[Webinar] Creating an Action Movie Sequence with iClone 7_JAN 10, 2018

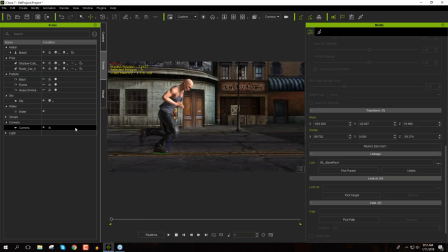50:07 So the first thing I want to do, though, is I want to actually create a kind of a depth of field which kind of adds a little bit of an effect to the to the scene so the depth of field is right here you can activate that pick your target and pick the dude's head all right so now we have the background kind of blurred out and you know you can adjust all sorts of values here
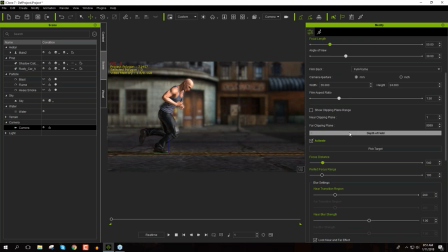50:26 we're not going to talk too much about depth of field since we don't have time but if you have any questions again feel free to ask me and i think the explosion happens at about frame i think it was 210 or so all right so maybe about here what i'm going to do is i'm just going to move the
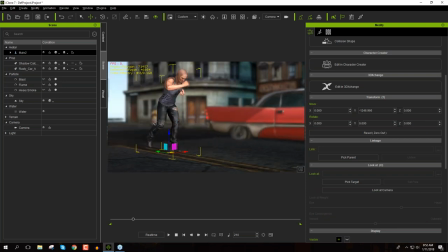50:40 camera slightly we're going to select our character and move it slightly ahead of him like this all
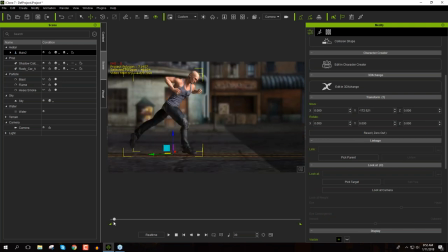50:47 right so then we have the camera kind of slowly rotating to the front okay like this
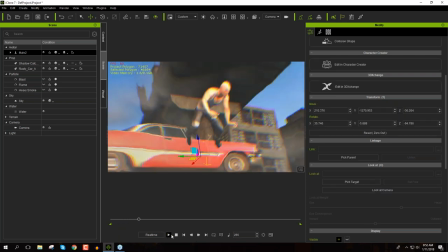50:54 all right so we're kind of just panning around and and now it's kind of a weird position when the
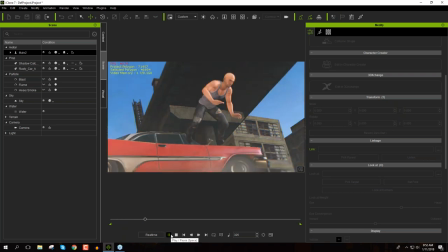51:00 explosion hits him and we're in the ground at this point so obviously we don't want to do
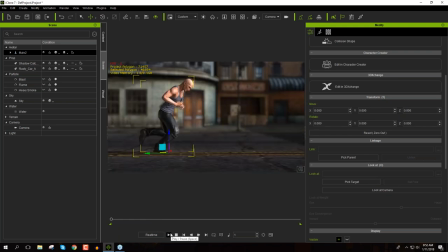51:07 this At one point, we want to stop the link between the camera and the character. So let's press F3 and go into our timeline.
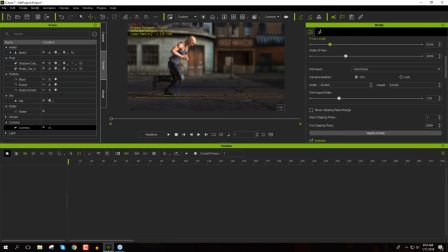51:14 Let's select our camera and close the character stuff down. See, object-related track, always have it on. And camera transform position here. And constraint as well. Depth of field, we can open that up as well. So here's our transform position right here. And this is where we also want the link to break.
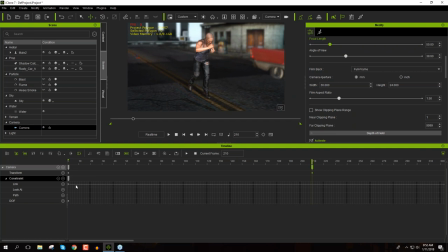51:33 Okay, so we have a constraint. The link, you can see right here, there's a big line. And at this point here, we want the link to end because we don't want it to follow him along when it's kind of just blowing against the car. So what we want to do here is go ahead and unlink. And you can see that will end the line right there.
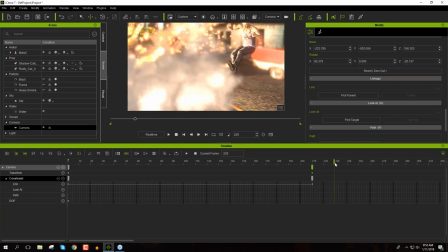51:52 And right here. So here we can create our own camera movement.
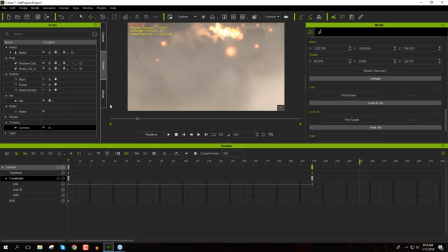51:57 And what I'm going to do is at this point here, let's just go ahead and move our camera to this position right here.
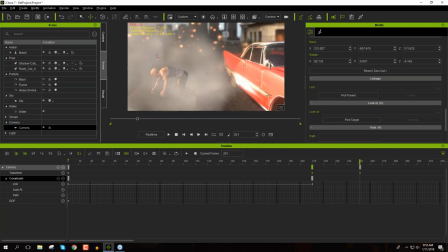52:11 So we're going to end maybe about right here. I think. Now what I want to also do with this camera is we can actually add a transition curve to our camera too.
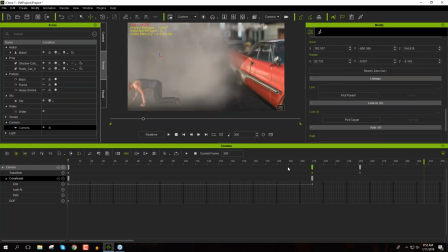52:19 So we'll have this explosion and boof like that. And nope, we need to have a little bit more forward.
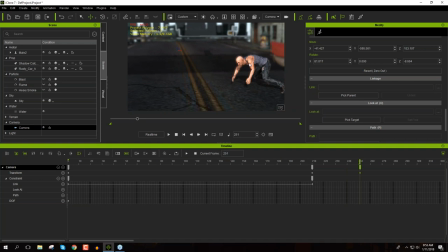52:26 So let's do something like this because I want to see him through the fire and the smoke. That's kind of the end game here. All right.
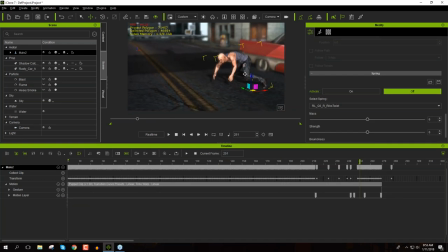52:32 So we'll have a position like this. That should be fine.
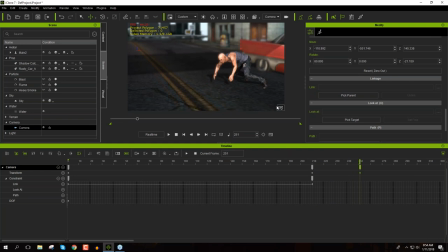52:39 and okay um maybe even a little bit more
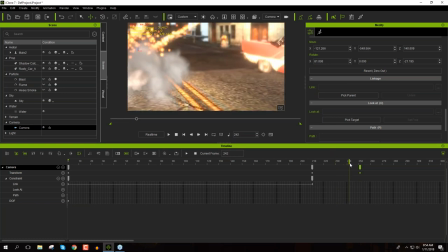52:44 actually what i'm going to do is at here as he hits the we're going to have him kind of follow along so we'll have three camera positions
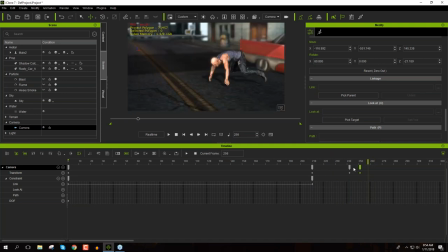52:52 okay so like that and from here to here what i want to do is i'm going to actually right click and select transition curve and now because we have an explosion what we can do is we can have this sudden start with elastic in, so poof, like that.
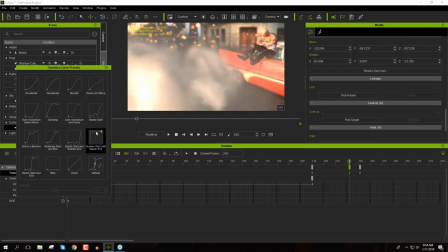53:06 And what's happening there is our camera is going to jitter at the very beginning where the explosion occurs and then it's going to slowly balance out as it approaches this keyframe right here.
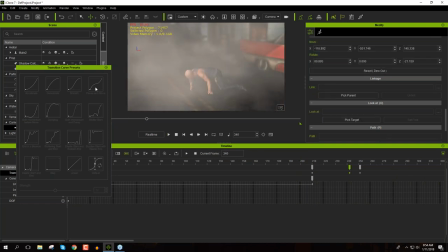53:15 So it's a little cool effect you can use with explosions, like poof, like that. And there we go. Okay, so that's all the camera work we're going to be taking care of right now.
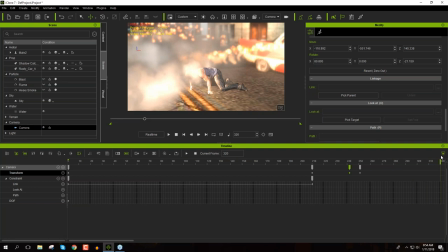53:24 And at the end, you can see we have our character and then we'll slowly kind of at this point and maybe just pan around through the fire and the smoke and see our character,
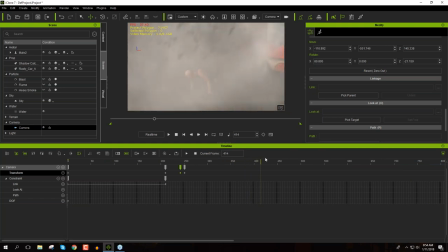53:32 get a close-up of our character's face so maybe about this frame here we'll have a nice
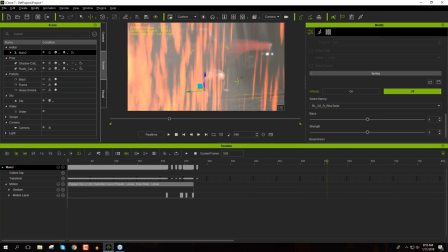53:39 you know pan over to here because I want to see him through the distortion all right right here and
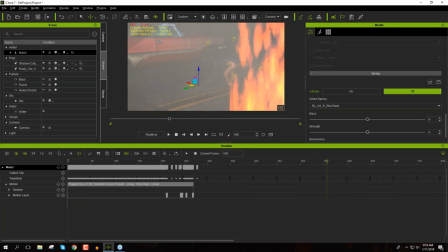53:50 it looks like our fire is not is vertically aligned we need to fix that
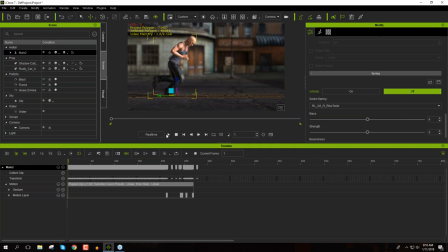53:55 talk about that in just a moment okay let's take a look at this It looks like running along like this,
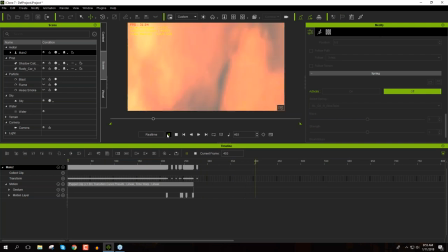54:02 slowly panning to the front, like that. And then you go through the fire, and then we kind of see it from that side over here.
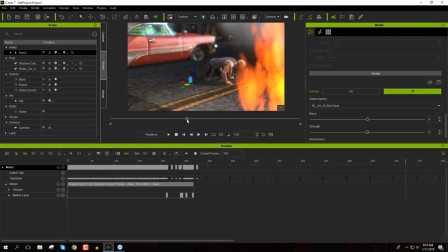54:09 And notice the cool thing with Popcorn Effects is they have distortion on your characters. They create distortion for anything in the background.